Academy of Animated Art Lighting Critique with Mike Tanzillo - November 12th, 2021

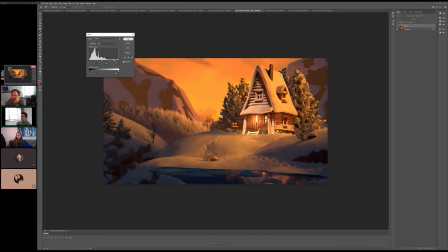So wondering if we can't just push this up a little more. I'm gonna try something here real quick. I wonder. Let me do it this way.
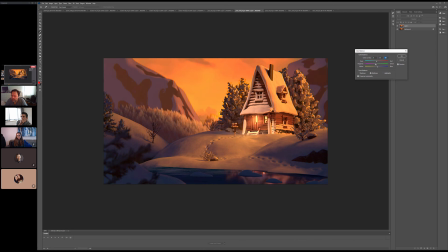I feel like there's a little bit too much and I know that the sky is this like rosy color.
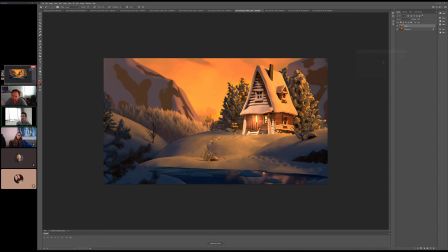This is a stylistic thing, but I was gonna push it a little bit brighter in the highlights,
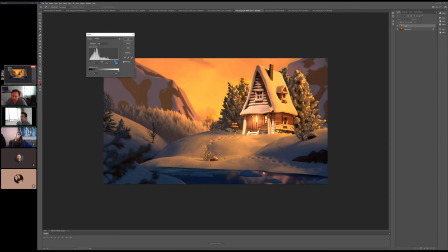and also pull off a little bit of the saturation level. Actually, probably lift these too. I'm lifting the darks a little bit.
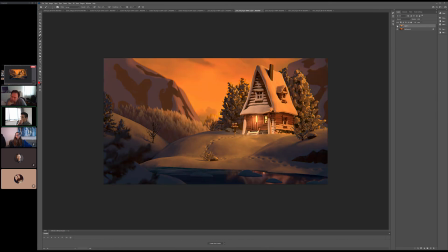And again, this is more of like a stylistic change, but I think it's just because like snow just creates a lot of bounce light, a lot of fill. Like you don't really get a lot of dark values in snow. I think we might be able to push the midtones up a little bit too.
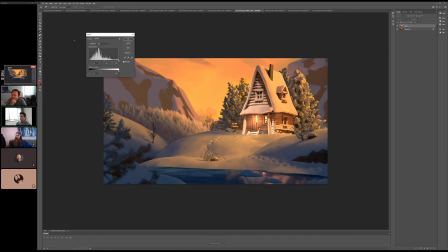And then actually with this, that might be getting. Let me just pull the darks down a little bit again.
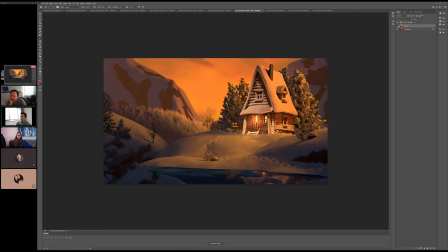So it's just creating a little bit more contrast overall. Lights a little brighter, darks. Darks remain dark. They're pushed up a little bit. Midtones come up, and then pulling back of the saturation a little bit.
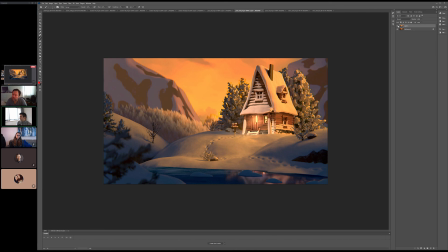But again, I'll let you decide that based on your stylistic choices. It was just to give you an option there. So yeah. So the main things here: pull off the fog a little bit. Let's get some more light falling off from this house. I think there's an opportunity here with if you're thinking about the sun being back here.
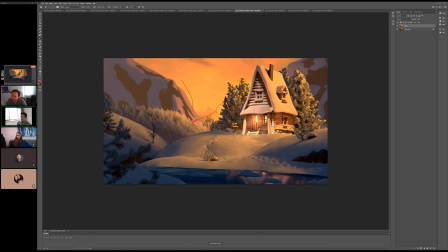Like it's hitting these trees really nicely. Have it hit the mountain here too, and maybe a little bit on this side too.
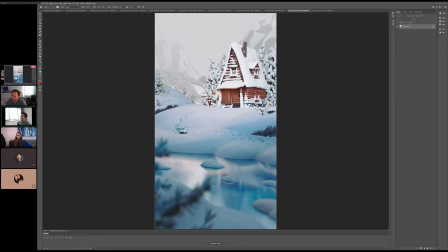Again, I think Theo's has it. Maybe it was Andre's. Yeah, I mean it's the opposite.
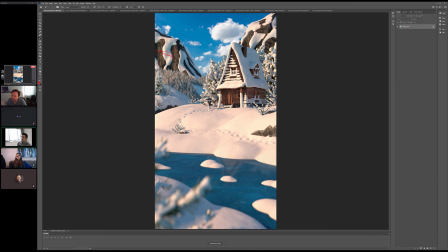We got sun coming in here, but it's hitting the mountains a little bit and providing us some shaping and on these trees as well.
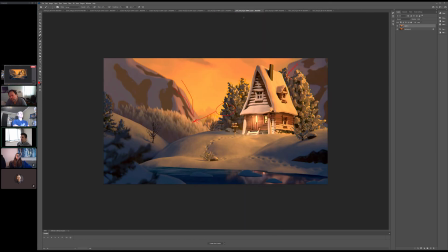But this is cool. This is a unique color scheme for this shot, I think. All right, guys, I have to hop. But it's been lovely talking to all of you today. I apologize again for being late.
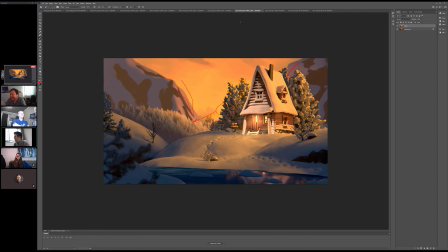I try not to do that as much as I can. But today it was a little out of my control. All right, I'll talk to you guys soon, and I will see you tomorrow. Yeah. All right, actually, that's tomorrow. Today's Friday. Have a great weekend, everybody. I will see you on Monday. Happy learning, everybody. All right, talk to y'all soon.